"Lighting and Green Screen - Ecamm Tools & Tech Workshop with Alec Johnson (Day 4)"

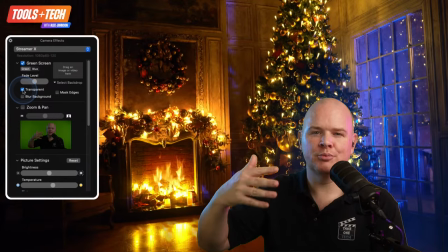42:32 So this is what I was talking about as well, where you can put yourself over the top of some other content.
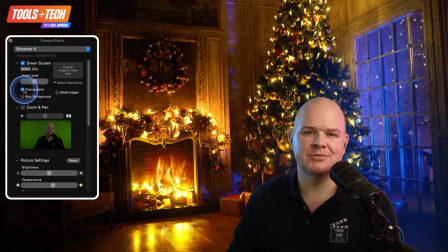42:37 But here, I'm obviously just sitting myself in this particular scene. This is not looking quite right at the moment because we've got some weird lighting. It's not necessarily looking right compared to the background. So what we can do, though, is if I just put my little app back up here,
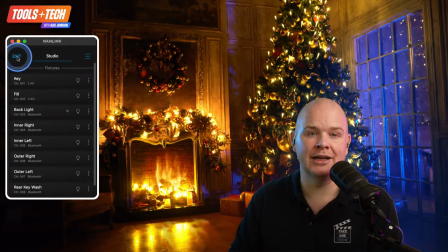42:55 what I'm going to do is I'm going to switch out all the lights and we're just going to build up the correct lighting. So first of all, I'm going to turn off these two that I've got on either side. I'm going to turn off the backlight. I'm going to turn off the front one here, and I'm going to turn off the key light.
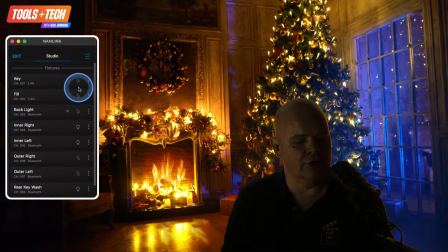43:11 So there's still a little bit of light because I've actually got a few little accent lights just down there.
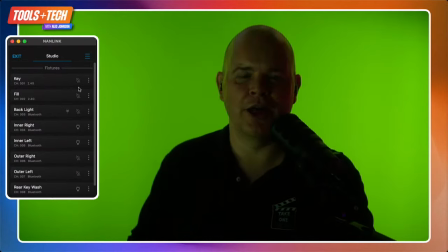43:17 So I'm still getting a bit of light for there, but we'll just ignore that for the time being. Let me just come back to here.
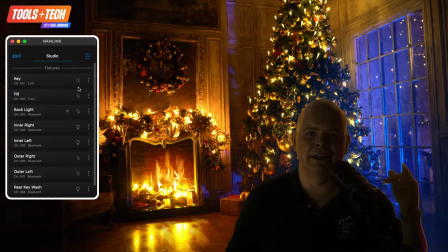43:22 So the first thing that we could say is, well, there's a little bit of blue light coming from there. So if I take a look at my right-hand side over here, or it's actually left for you. So let me come into the left one as it is on the screen. I beg your pardon, it is actually the outer right here.
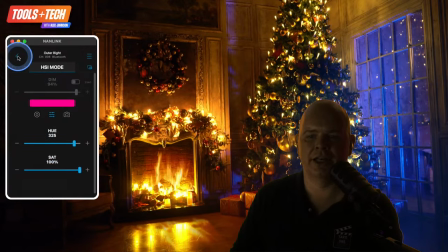43:41 Then what we could do here is if I just toggle this one on, and what I want to do is I want to change this to more like a blue light, so it's matching that blue that's coming in through that window. So if I just move this one down here a little bit, something around about there, but I'm going to turn that down because it's a little bit too bright.
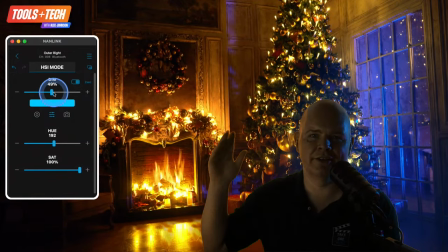44:00 So now I've kind of just matched that little blue light that's coming through the window over the back of my shoulder there. So next up is we've got the fire. So we can actually go into the backlight, for example, here,
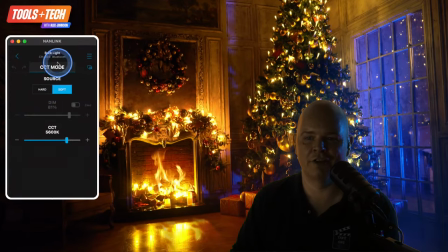44:13 and we could go in and use one of their little fire effects. So we've got some different options in here for different effects. So if we go into the effect mode and go into here and go to candle and fire, and fixture is disconnected. Of course it's going to disconnect when I'm just doing a demo about it. So not to worry.
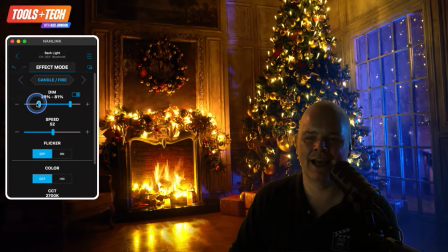44:33 There we go. It's come on. So here we can select how much of a range there is in this sort of effect. You can see how it's just now got this little flickering effect going on behind me. And then we can change the speed of it as well. So let's just leave it like that. It's just got a bit of a flicker.
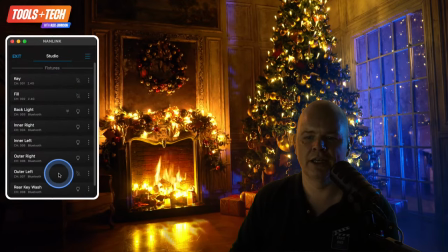44:50 What I'm going to do is I'm also going to go to the left-hand side one as well over here. And I'm just going to add, this one here. No, it is this one here. And I'm just going to add a little bit of a flicker on this one as well.
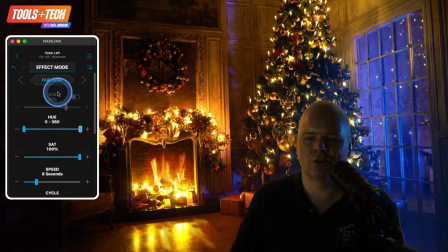45:07 So I'll come into the effect mode and then I'll switch this one to the candle and fire as well. There we go. And that one hopefully should be coming on, and it's not. Let me just switch over to this one a second.
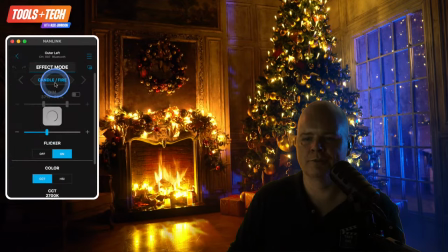45:28 This one here, actually. I beg your pardon. Oh, it's because I've not actually toggled it on. That might help. There we go. So I'll just turn that down a little bit.
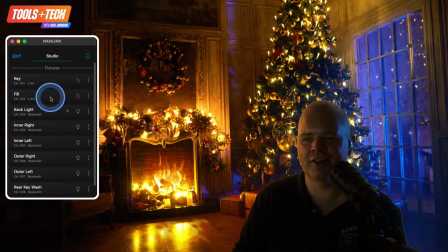45:44 And then I'm going to go to the fill light, which is also in the front on that side. I'm going to use the same sort of effect on that one as well. But we want to just go into the effect mode. And then I'll put this one into the fire as well.
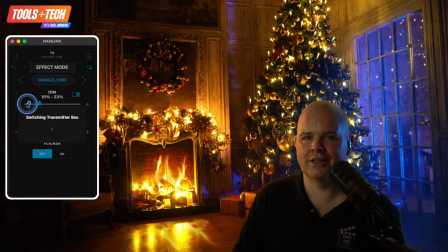46:04 And just turn it down a little bit.
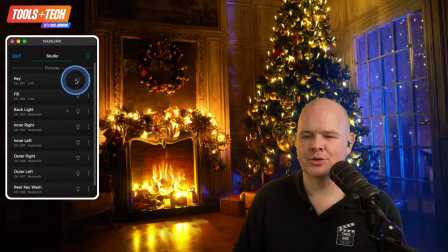46:10 And then the last one is we do want to have a bit of the key light just so that it's illuminated from this side, but that is a little bit too bright.
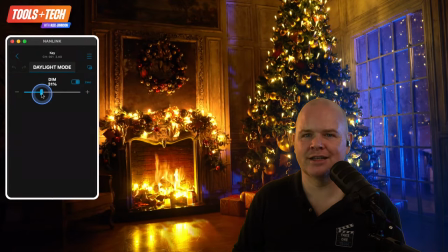46:18 So let's just turn that down a little bit. But you can see that now, basically, I've got this roaring fire behind me over here that is illuminating the side of my face, or so it seems. I've got the sort of faint blue coming in from the back, hitting the side of my face here,
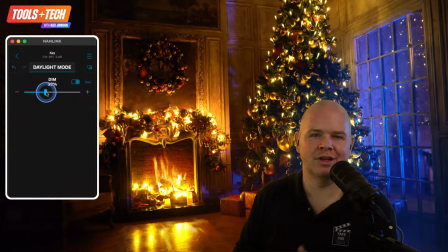46:32 and then I can adjust the key light to just give me some sort of natural light coming in from the front to actually illuminate me on the screen.